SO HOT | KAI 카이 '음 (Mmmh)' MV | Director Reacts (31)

What is up, beautiful people of YouTube and of course on Discord. Thank you very much for your comments and thank you for recommending the song to me. Today we're going to be looking at Kai with Kind of interesting, no? If you think about it, it's a song with a name after a sound effect. Kind of international and very easy to pick up. I do want to say before we jump into the video, like always, please put your favorite type of videos, either K-pop videos, any other type of music videos, good, bad, whatever you like, just recommend them to me and I will gladly review them in the near future. But like I said today we're going to be looking at Kai with Let's see if this video is literally I'm kind of curious.
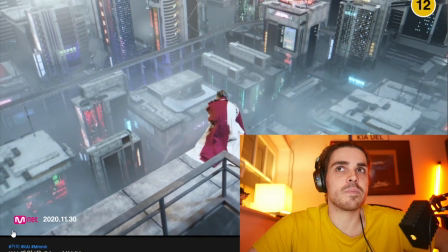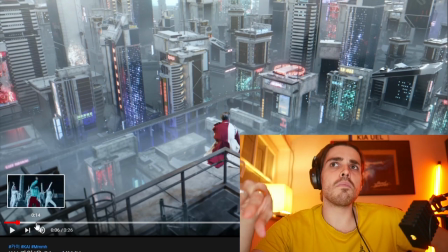So we're not so much into the song yet, but one thing I noticed is that there's going to be a lot of CGI, just from what I see here, because it's going to be a virtual world. That's what I predict at least. The only thing that I would maybe, and this is just a little bit, I would have maybe made Kai a little less sharp here.
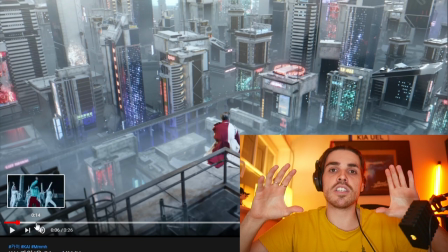You can see that the world is very sharp by itself. It's all in focal length and everything is actually pitch sharp.
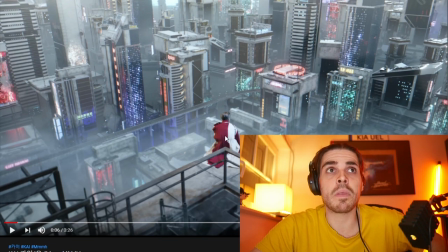I mean, look at the details on all the buildings, okay? It's there. But if you look at Kai, he kind of looks a little bit sharper. And of course, the focus is on him, but it kind of pulls him away as if he was really in this world. And that is something that I would always try to work on. I always think that if you kind of put an effect in a green screen world,
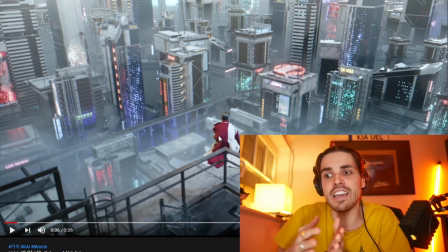make sure you add the same effects to the real person to kind of give him the right look and feel for as if he was in that world. A small detail, a lot of work, don't get me wrong, this is very difficult to pull off, but once you pull it off, it will help a lot.
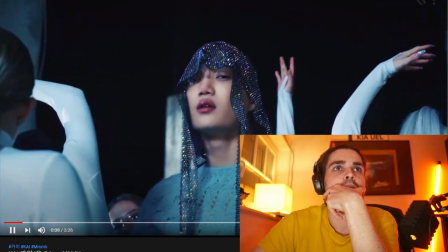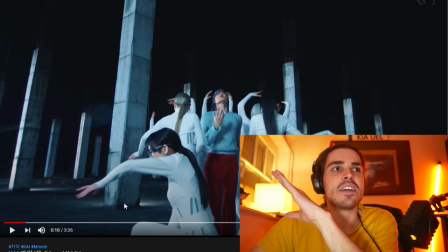Can we just go back to that scene? As you can see, the entire scene is has a big blue tone to it.
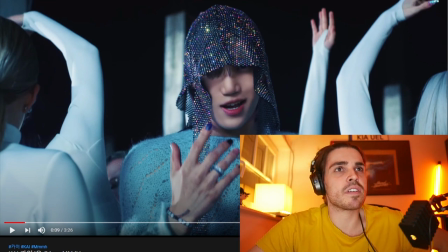But I think what they did beautifully here, wait, does he have different colors of nails? Doesn't even matter, but they fit his headpiece. His headpiece kind of pulls away all that blue. You have green, blue, pink, purple, all these different colors, which are beautiful.
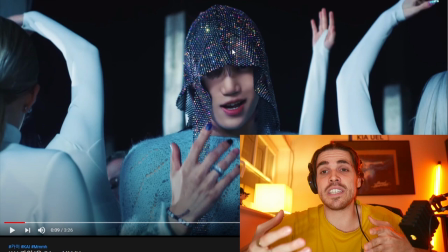And it kind of gives a little bit more color to the scene. It's a small detail, but it's a beautiful detail to add.
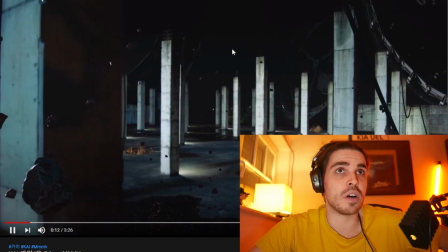Very good job to whoever gave him this headpiece.
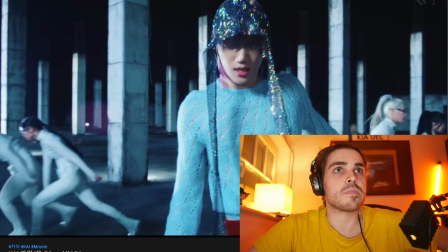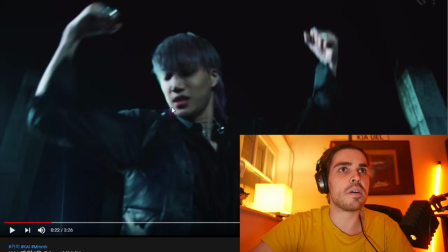Wait, what? Let's go back frame by frame. I'm sorry for the clicking.
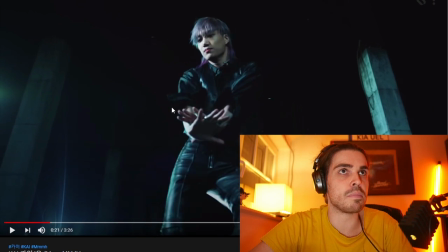Mechanical keyboards are not the best for silent work, but where does he warp in all of a sudden?
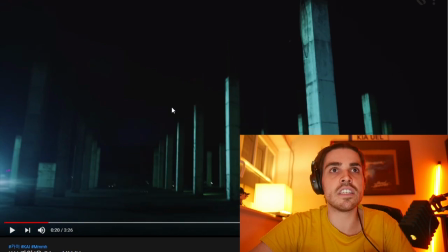Oh my god, whoever did this effect, just have a look at it.
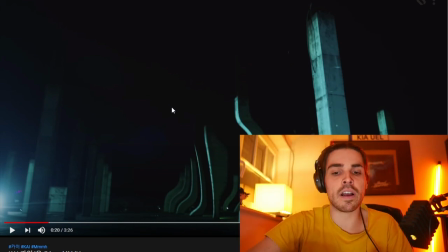I mean, first you kind of get these pillars that are warping away as if something is going to appear. And of course something does.
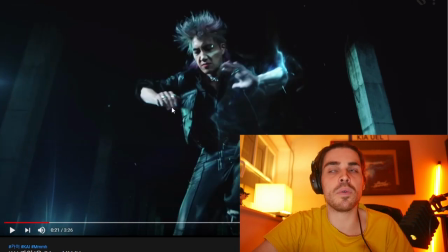And then boom, Kai just teleports out of nowhere. It kind of reminds me of the song or the movie Jumper.
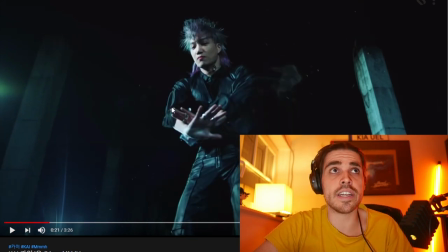This is really high grade. How did they do this?
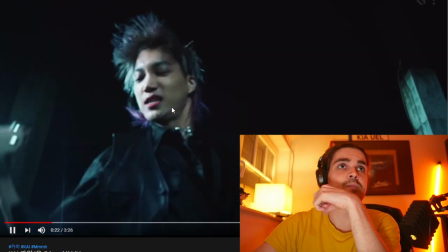I have no idea, but that's fantastic. Oh, they love this effect.
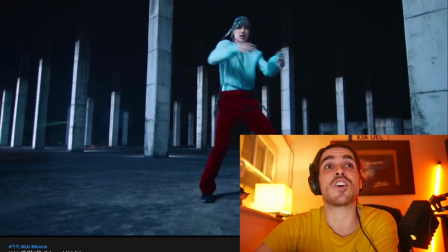They are going with it.
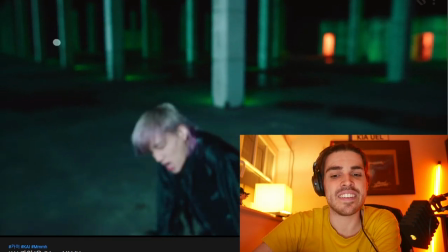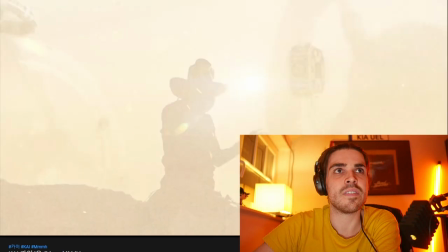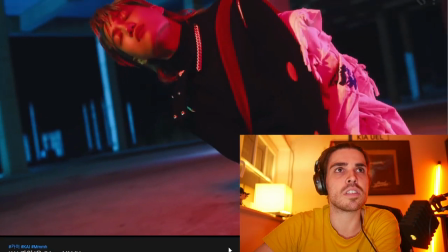Beautiful scenes.
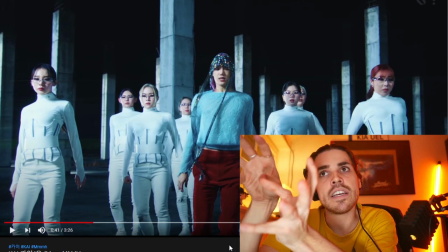And I heard that Kai is a big friend of Taemin.
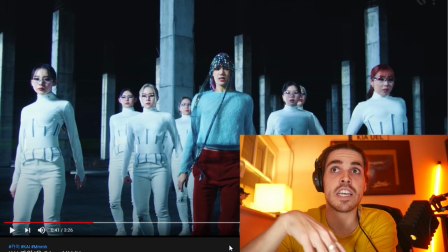I don't know if this is something that's inspirational or that the video team is the same for this particular video or the production. But one thing I noticed is that like Taemin's video, Kai is always in the center of the video and it's much easier to follow.
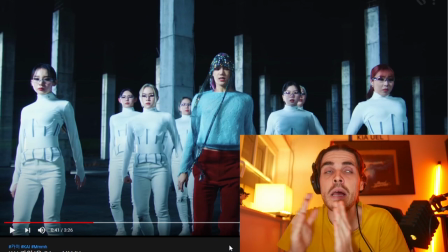My eyes don't have to go from left to right because I have a big monitor, but it's so much easier to follow him because he's always in the center. And like I learned when I was filming, you don't want to make the viewer, aka me, aka you, sick when watching a video. And if you always have the person or the object that you're focusing on is in one part of the video, either in the middle,
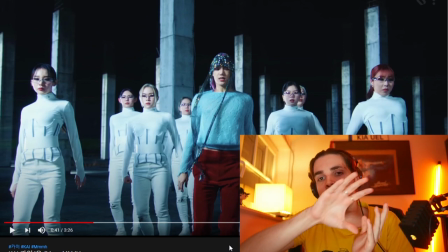always on the left, always on the right, and slowly transitions from left to right, it's just so much easier to follow.